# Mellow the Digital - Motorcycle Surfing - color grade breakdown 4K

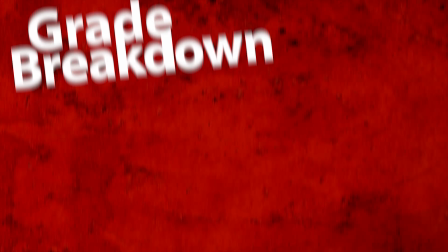[0:00]
Welcome to the breakdown video for Scott Winn's Motorcycle Surfing.
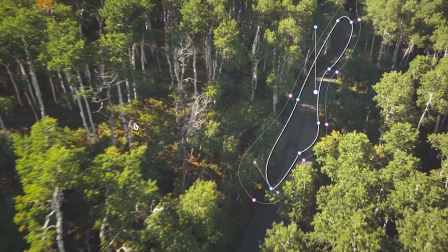[0:04]
So I'm going to go ahead and share a little how I created this look. I kind of knew when I saw the raw edit where I wanted to take it.
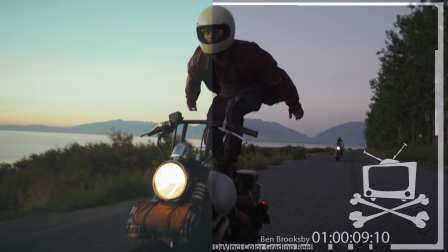[0:10]
The style just seemed very appropriate to this mellow, rich, but not overstated feel.
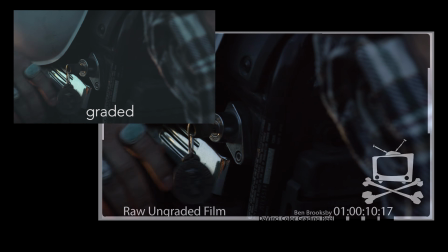[0:16]
I'll start with this pre-dawn morning stuff right here as the riders are introduced, but before we've opened up to what they're actually going to be doing on those bikes.
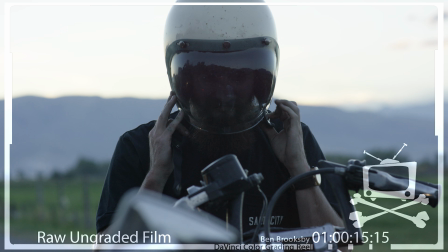[0:24]
There's this shot where he's pulling on his helmet, but his face is visible. And it just seemed like not seeing his face would help add some intrigue.
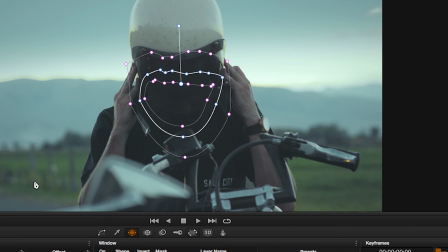[0:32]
So to do that, I made this all dark, then limited it with a window that's tracked to the visor without cutting in on the reflections.
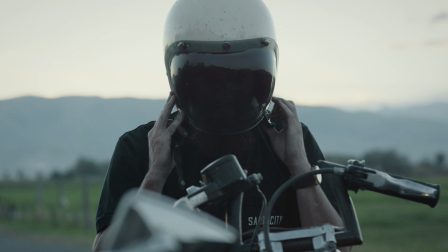[0:40]
As these nodes layer up, you can see that I also pulled a selection on the sky to put the sun lower behind the horizon to match the other shots.
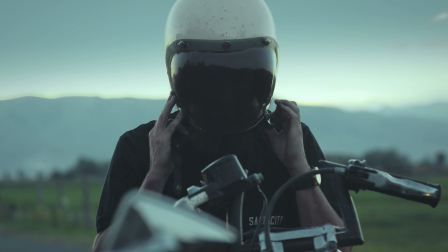[0:47]
Compared with the raw, you can see the difference that makes. It's a little tricky because if it affects other highlights too much, it'll just feel like blue paint on the lens.
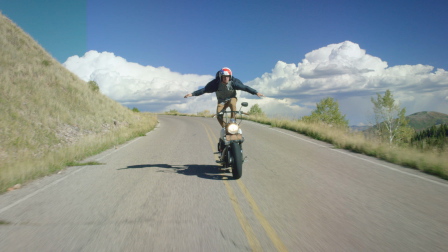[0:56]
Next, I'll layer through the changes on some of these daytime shots. I don't know how to describe this look really, other than that it just felt right.
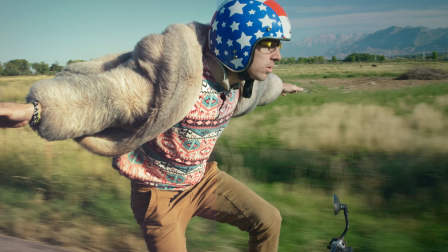[1:05]
I had some vintage motorcycle photos I was comparing with, but as I went along it kind of had to become its own thing.
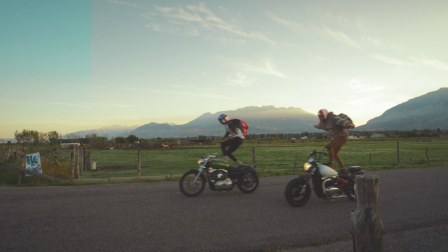[1:11]
That's why I don't reuse stuff from other projects.
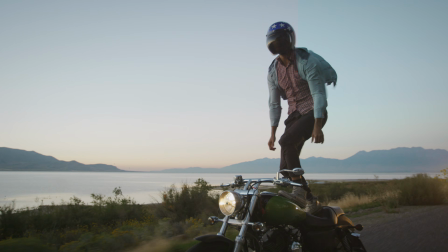[1:14]
You can sort of match a feel, but the place and time and color all make it kind of have to be its own original conglomeration.
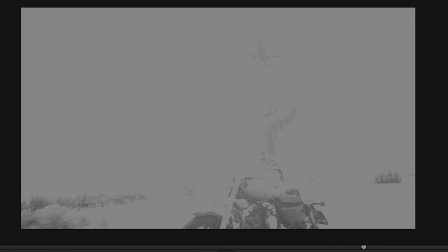[1:21]
On this one, I went in and grabbed just the very bottom edge of the shadows and dropped them down to create more shape in the bike.
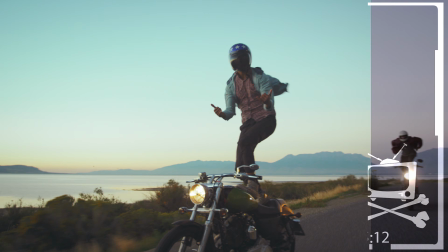[1:28]
Just a little more detail. You can see it best on this one.
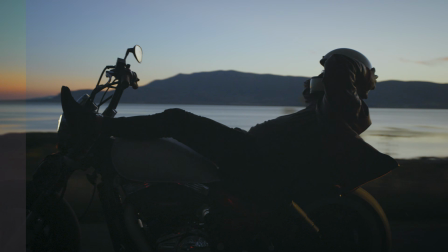[1:33]
The shadows were pretty much all the same level, so there's no detail, but pulling on those shadows,
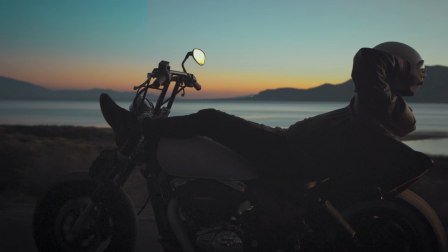[1:38]
you see the shape build back up, so the final result is still the mellow, relaxed feel,
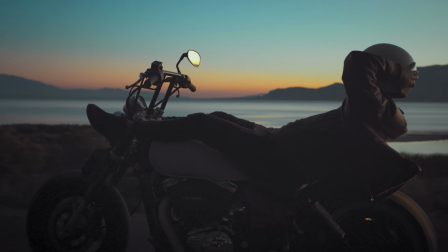[1:43]
but actually higher contrast than the raw. This last one into the sunset had a bunch of windows reshaping things.
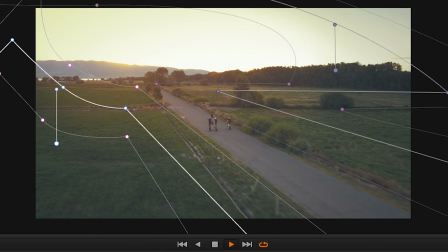[1:51]
One set right here is sinking the shadows on either side of the road. Those are tracked individually.
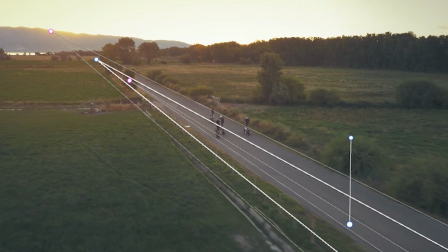[1:56]
There's another pulling up just the top edges of the highlights on the road. Then finally there's a bit more saturation and flare added to the sunset.
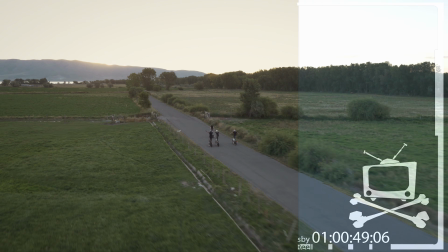[2:04]
So you get this beautiful sunset shot.
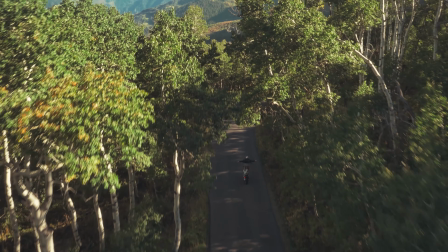[2:07]
So anyway, it's taken some time to tune my eyes to this kind of look and see some of the things.
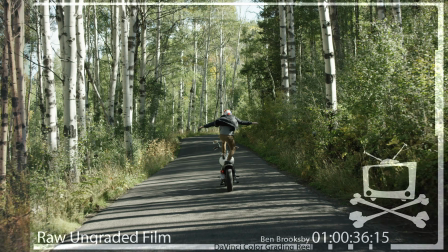[2:13]
But I love that I get to do this and just really proud of this project, so thank you for watching.